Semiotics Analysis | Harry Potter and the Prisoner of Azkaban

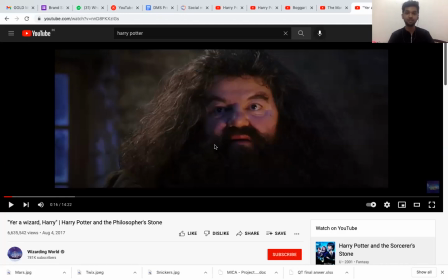248s
So the first two movies, this is from the first movie, where Hagrid is talking to Harry and saying that you're a wizard for the first time.
Oh, blimey, Harry, didn't you ever wonder where your mum and dad learned it all? Learn what?
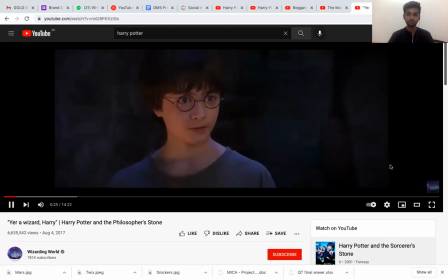261s You're a wizard, Harry. I'm a what?
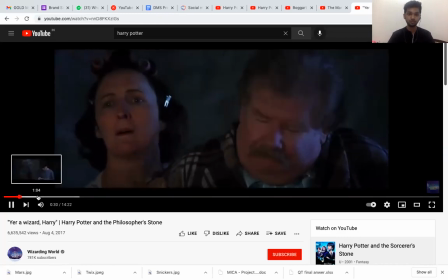266s A wizard. And a thumping good one, I'd wager, once you trade up a little. No, you've made a mistake.
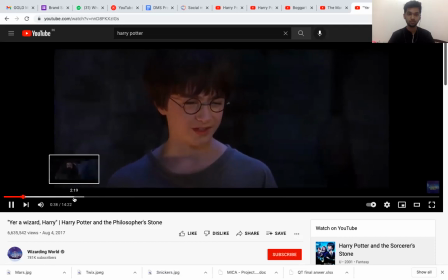273s I mean, I can't be a wizard. I mean, I'm just Harry.
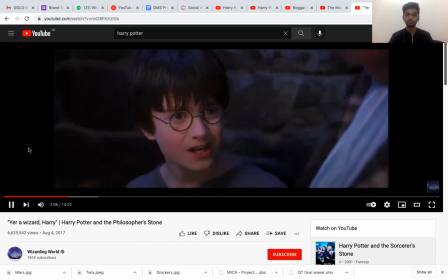281s Landed with you. Blown up. You told me my parents. And James Potter?
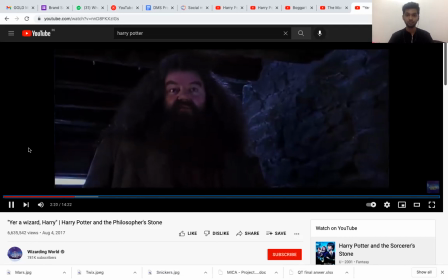286s Be going. Oh, and I suppose a great muggle like yourself's going to stop him, are you? Muggle. Non-magic folk. This boy's had his name down ever and he will be under the finest headmaster that Hogwarts has. Pot old fool, teach him magic tricks.
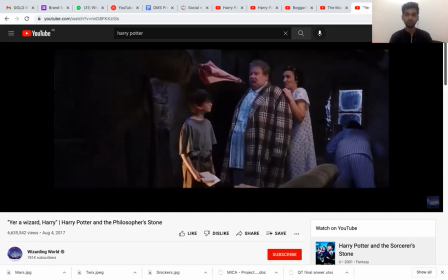303s Never insult Albus Dumbledore in front of me.
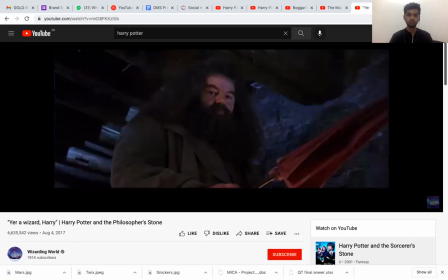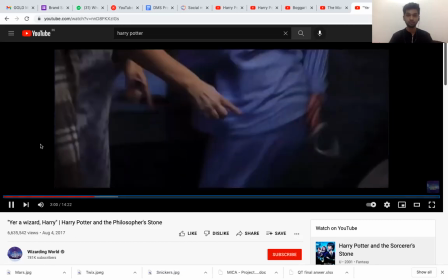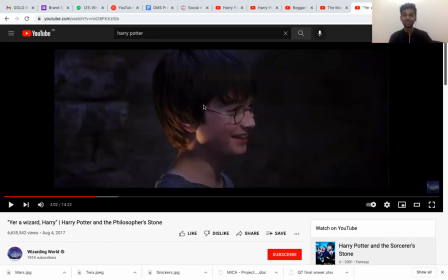322s
Okay, so we saw this. I'm sorry about the intermittent pausing. But this is something you see the tone of the movie. It's a bit happy. Even if there's something grave happening, it's something comedic over here as well.
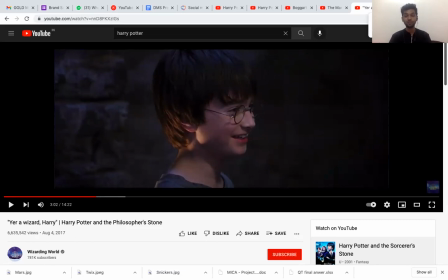335s
But then when you go to when you compare the first two movies and go to the third movie, you see a drastic shift. It's talking about how Harry was a child, and you're having these childish adventures,
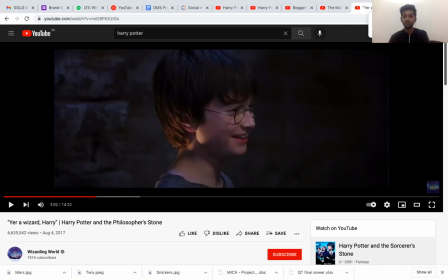351s
and then going to an adolescent period which is a scary time, and then you have scenes like this.
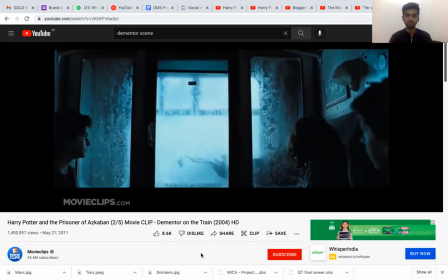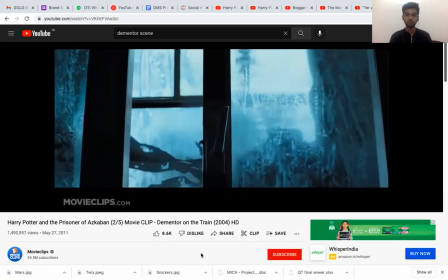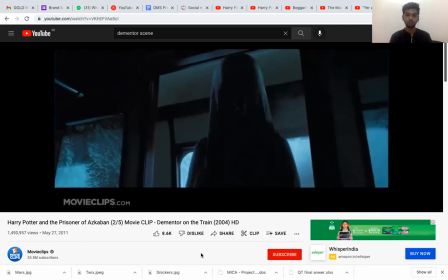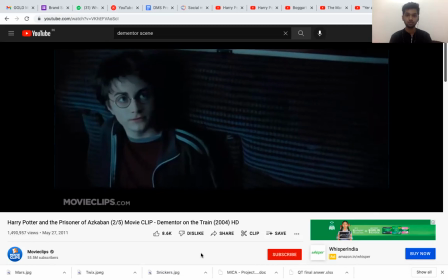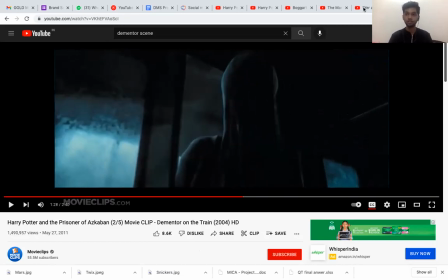405s
Okay, so in both these scenes you see over here, the color scheme is totally different.
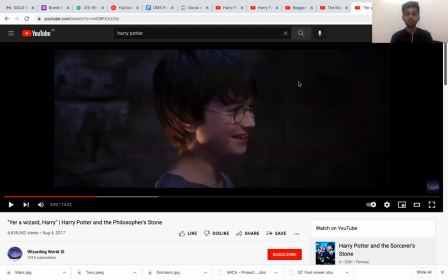410s
That's why we're speaking about the color scheme in first. So we're denoting a shift in character. The first two movies, honestly speaking, personally, I got shit scared for the second movie. The second movie gave me nightmares for a very long time. But yeah, the second movie in itself was scary.
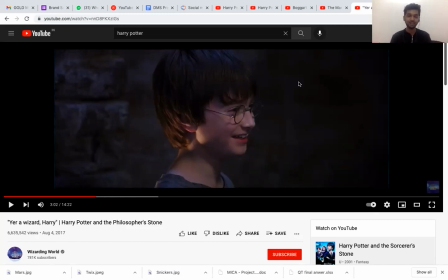427s
But then that was in again the color scheme was a little brighter. Even in the darkest of moments, the darkest color that came was green and not anywhere near the grayscale. So over here, you see that light on Harry is very evident.
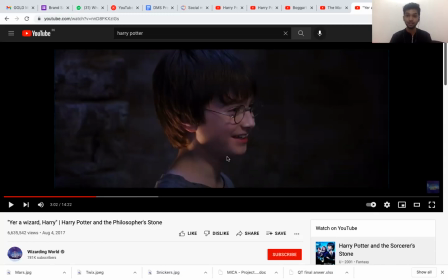443s
His face is bright. You can see that even in darkest of moments, he's being happy. So this is the kind of analysis that we'll be doing. So, but this is not what we're talking about. I'm talking about the color scheme between the first two movies and the third movie.
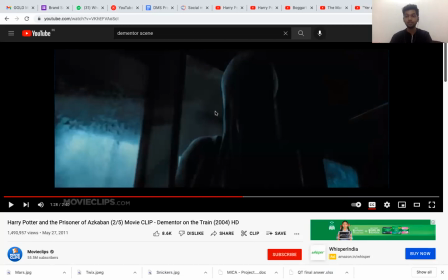457s
And from here on, you see that even in the forthcoming movies, that the same color scheme and the same grim feeling is taken over. So over here, you have a blue and a grayscale, black, and yeah. So this denotes something cold, something dark, something there's no soul, which is literally the Dementor's being.
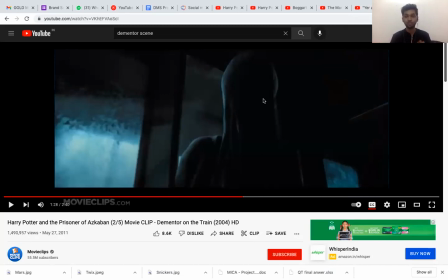477s
So we see that the third movie is shifting away from the generic first childish theme that Harry Potter was taking forward. And this was done by this person called Alfonso Cuarón. When you're doing an analysis, having context helps.